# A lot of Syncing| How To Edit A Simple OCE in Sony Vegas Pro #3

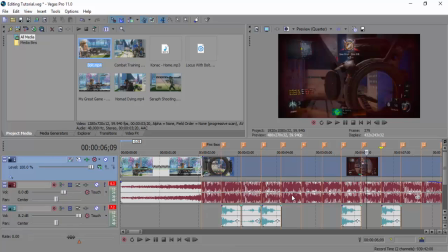0s
Hello, ladies and gentlefrogs. My name is WWK Epic, but you can call me Dan. Welcome back to another part of the editing tutorial thing. I don't know what I'm going to call this, but that was a nice intro. Today we're going to be focusing a bit more on just getting the clips lined up with the sniper feed,
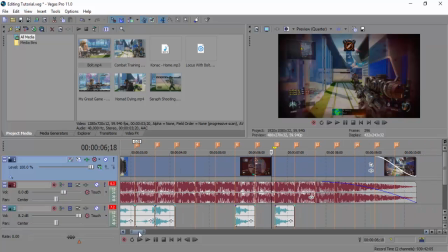17s
and this is probably the funnest bit,
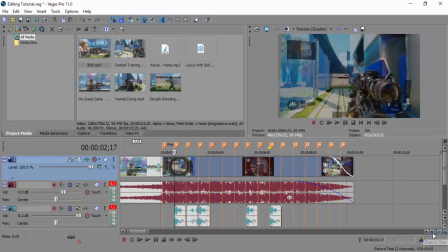20s
but also the most tricky bit, because trying to sync the whole thing and trying to get like a decent flow with it is quite difficult sometimes,
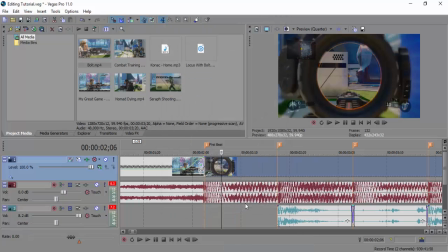28s
but hopefully, if you're confident enough, which I'm definitely not, you can do it. I'm joking, I've got plenty of confidence. What we're going to do for this is we're going to add velocity. Velocity is our friend, and we are going to move it all the way up to the top.
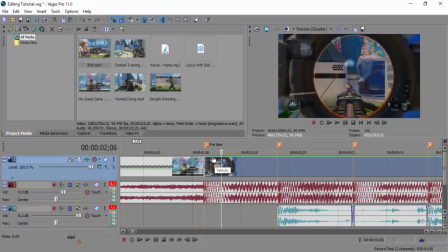44s
Then we are going to create a marker just a bit ahead. We're going to move this all the way down to 50. We'll go with 52. Then we are going to double click roughly about here, and then we're going to double click on the actual shot itself.
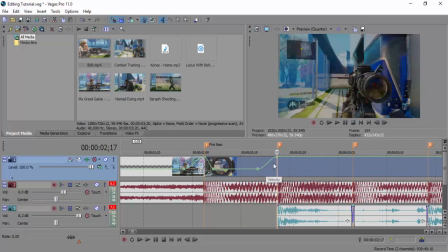61s
As this shows, the shot is way past already,
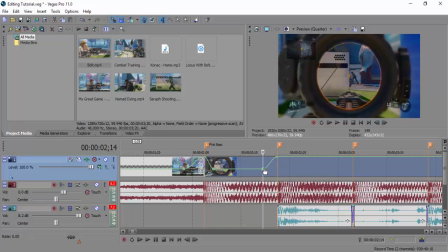65s
so we're going to move this back a bit, and we're going to move the mark to about there. So let's see how this looks.
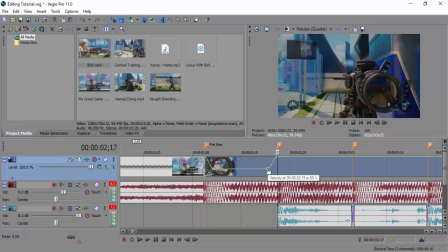72s
It's okay. It still needs to be moved back a bit, I think. Let's move it to about there. There we go. So we're just getting the shot and the kill. Then we are going to double click here, and we're going to move this down.
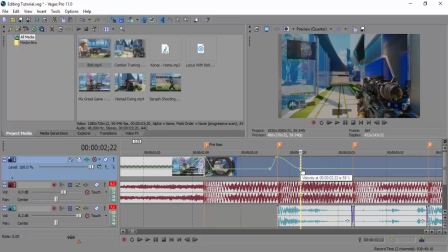87s
But because we are doing the bolt effect, I don't want to move it down too quickly. And what we're going to do here is I'm going to do a really sneaky thing where I'm going to cut this.
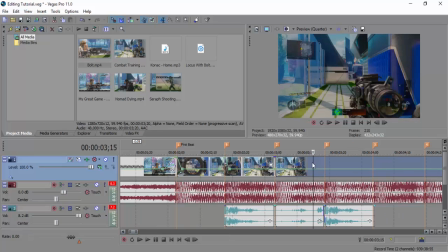99s
Because I got that miss, I'm going to edit it out. And I don't usually do this. Usually I'd not use this clip.
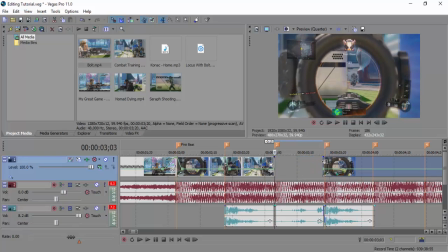107s
But because we're doing with the whole, we're trying to edit it and make it look smooth, we're going to pretend that this miss right here never happened.
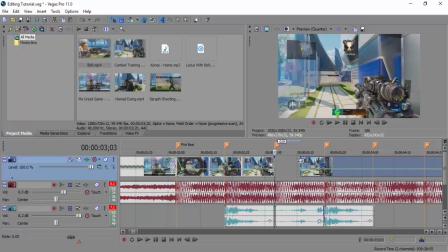116s
And a good thing with velocity as well, make sure you always just move the clip alongside with velocity. So we're going to cut it to about there.
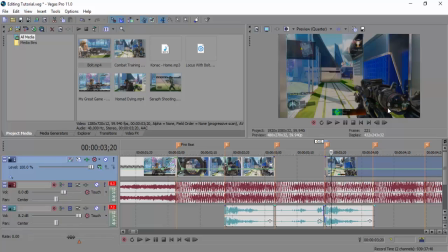123s
Now if you're looking at the scoreboard or the how many bullets have been shot, you'll know that this is a leftover clip. During an edit, you will not realise these things because you'll be too focused on what's happening in the edit thing that you won't account for a 9 being an 8 unless you're one of those people who actually look and focus on the edit.
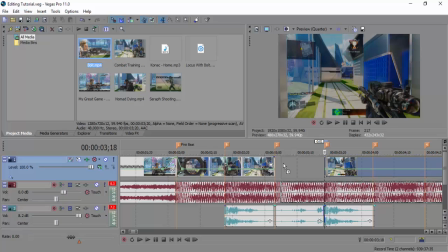142s
So we are going to move to this cinematic, which I added from the last tutorial, which will also be in the folder with all the editing stuff, so don't worry.
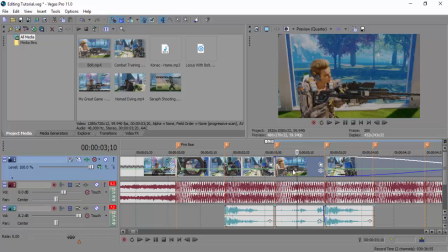151s
We're going to put it into the part, we're going to do all the stuff to it, just disable resample, and then we are going to speed it up.
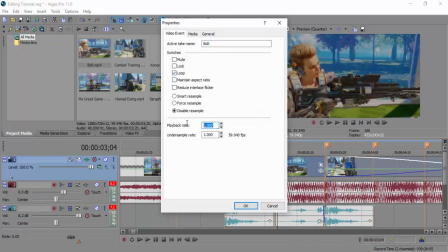160s
I forgot to do that because it's at 0.3, so we're going to speed it up.
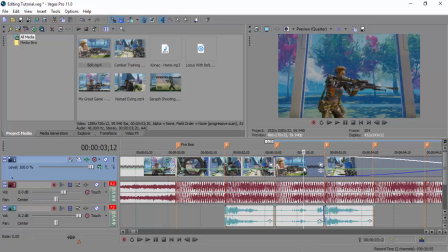164s
Then we are going to, what I tend to do is I'm going to cut it here and then drag it across. Now we are going to add the velocity to it, then standard velocity, which I said in the last video.
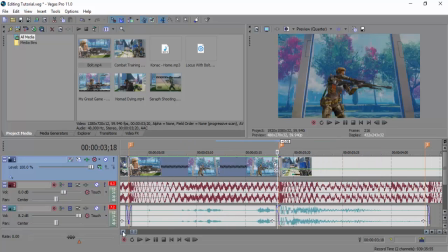175s
If you don't know what I said in the last video, then you're going to add 300 to each side.
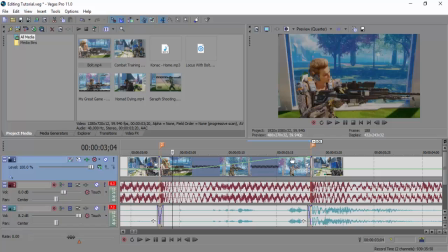181s
You're going to put one marker here, going to move this down to 50. You're going to add another marker here, and you're going to put this down to 50. And we're roughly, this is going to be like a bit of a rubbish recap, but we're going to do a recap on what we kind of did last time, but it's going to be with a different type of clip.
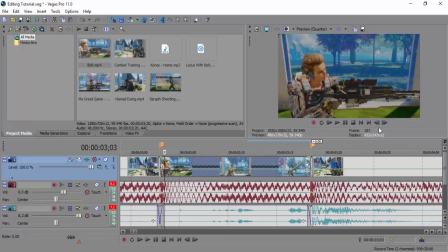199s
I don't know what I've done with the fades here, so let me just fix this. Okay. We are going to focus on this. Now this is the bullet which is going to go out of the chamber, and we're going to make it look really smooth.
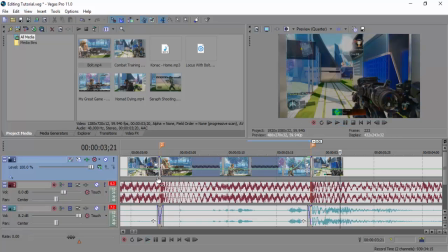214s
So first of all, we've already got we've got that, which is really nice.
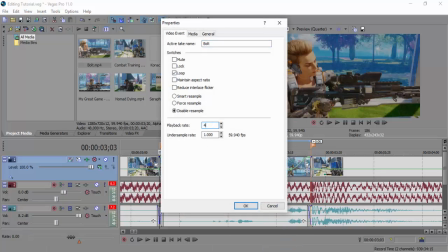219s
We might actually put this all the way up to 4 because I think it might be just a bit too slow.
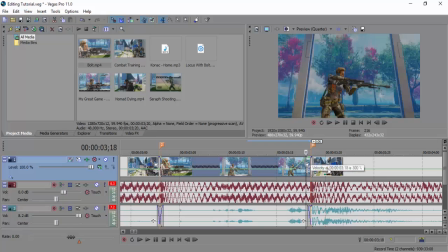227s
There we go, that looks a lot nicer. So if we go to this bit, I don't think this is all the way at the end.
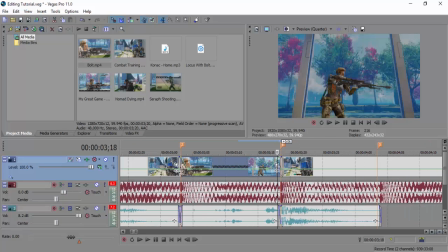233s
Okay, it's not all the way at the end. Make sure the velocity points are 300 at each end so it flows really smooth.
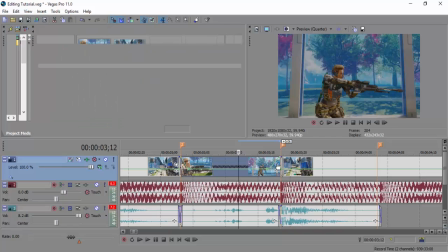240s
So we're going to do roughly what we did last time.